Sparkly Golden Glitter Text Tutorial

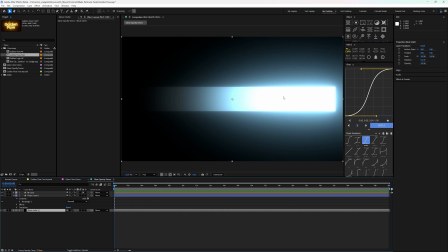12:22 Now the glow is looking at everything multiplied with that black, and now it fades off the way you want it to.
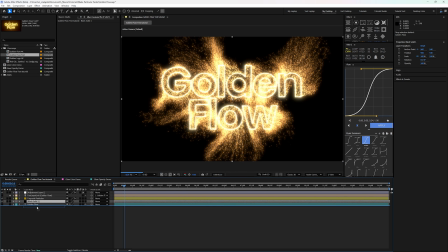12:27 And I'll copy this layer because we want that same thing in this comp. We'll put that black solid back there and we'll name it black background.
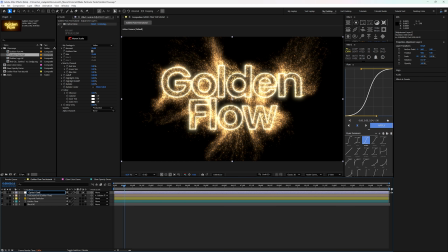12:37 And while we're naming things, let's name this optical glow. But anyway, you'll see with this black background there, it makes a big difference on how that glow looks. Speaking of how that glow looks, let's crank up the size. I don't like the default 25.
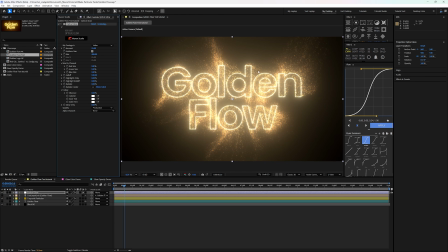12:50 I really like around somewhere between 150 and 400, depending on the scene. That's already looking much nicer, but I want this glow to be a little bit warmer. Now you could mess with these colors here, and I will make it maybe 20% on the vibrance there, but I'm gonna mess with the channel size.
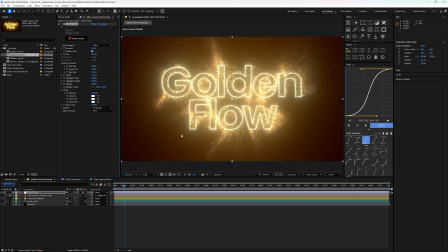13:03 I'm gonna glow the red really big and take the blue down to maybe 50. And that makes it have a nice red to kind of yellowish to a white center there. It's looking gorgeous. And it just gives out your glow a nice new kind of flavor. I'm gonna make the fall off, I'll crank it all the way up
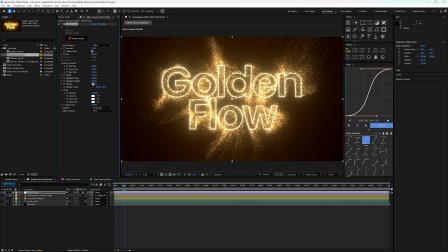13:18 to 200. It makes the glow a lot tighter to the particles. I'm gonna crank this highlight roll off up to about 80 or so. It keeps it looking nice and hot in the middle, but it helps preserve some of the detail that can get lost when the glow is a little too bright. Up to a full 100 makes it feel a little too dim.
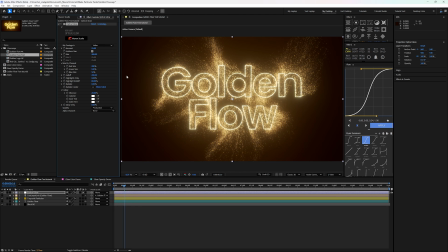13:33 So about 80 seems to work for me on this scene. But again, fuss with it for yours. Anytime you've got subtle gradients like this, especially with glows, and then you compress them for delivery, they can get like nasty banding showing up in there, which you might be seeing on YouTube right now, I don't know.
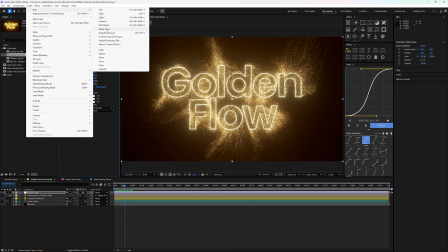13:49 So let's make another adjustment layer real quick, just so we can have things clearly separated. I'm gonna call this one grain.
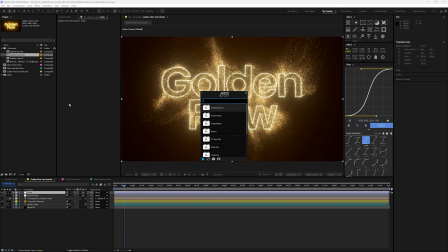13:55 There are a bunch of different ways to add grain to things to give them the banding of fighting powers, but I'm going to use Renoiser because it's a full-on film grain emulator. It even displaces pixels like real film grain does.
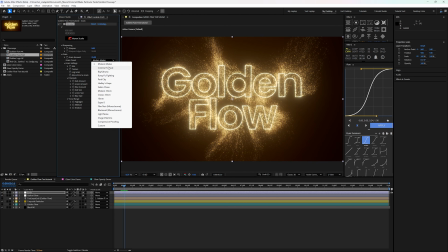14:08 It's quite nice. I'm going to pick the Cinema Holdout preset for this.
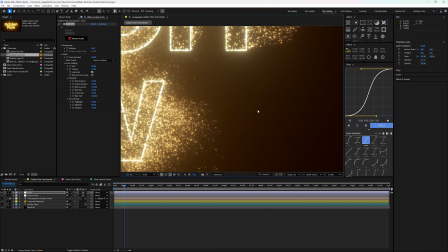14:12 If I zoom in here in this little gradient, you see the gradient is now all the way broken up with all this little grain before and after.
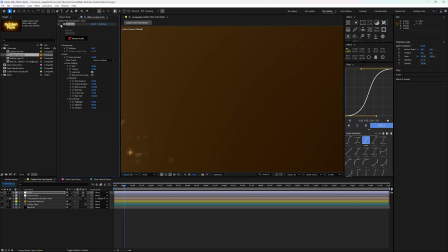14:18 Again, not sure how much you can see on YouTube, but before and yep, you can see that banding, and then after, no banding.
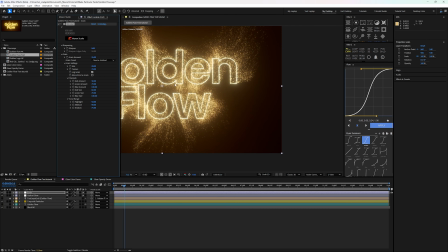14:25 Now it looks noisy, but when you're zoomed out like this, it just looks like nice, lovely film grain it is good.
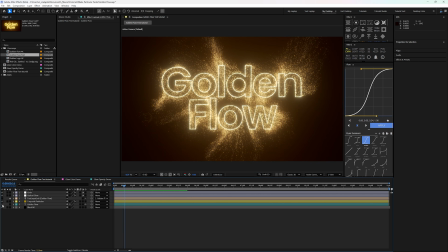14:32 If you want a bit of extra glow in there, you can turn your text layer back on and have it be visible.
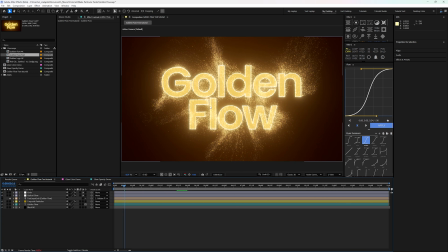14:37 That way you've got your kind of nice bright golden text getting glowed, but then the nice hot outline, and it goes out like that. And of course, you can apply this on logos as well.
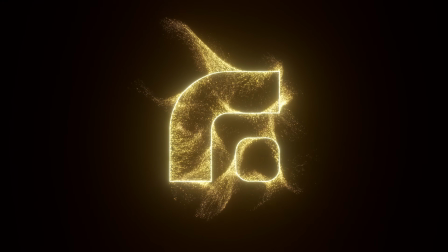14:45 It doesn't have to just be a text layer. Here's a lovely red giant logo with its R, and if you kind of squint a little bit, also kind of looks like a G. And that's how to get this. It's a really pretty simple effect. Take it and make it your own. Have wind blow your particles around, change the colors, change whatever parameters you need to make it fit what you need. And make sure you tag Maxon Red Giant on social media channels to share it with us. And speaking of sharing, comment down below if you've got any tutorial suggestions you'd like. This tutorial came from a comment. The next one might come from yours. Now it's our time. No fears, no lies. That's who we're born to be. I'll see you next time.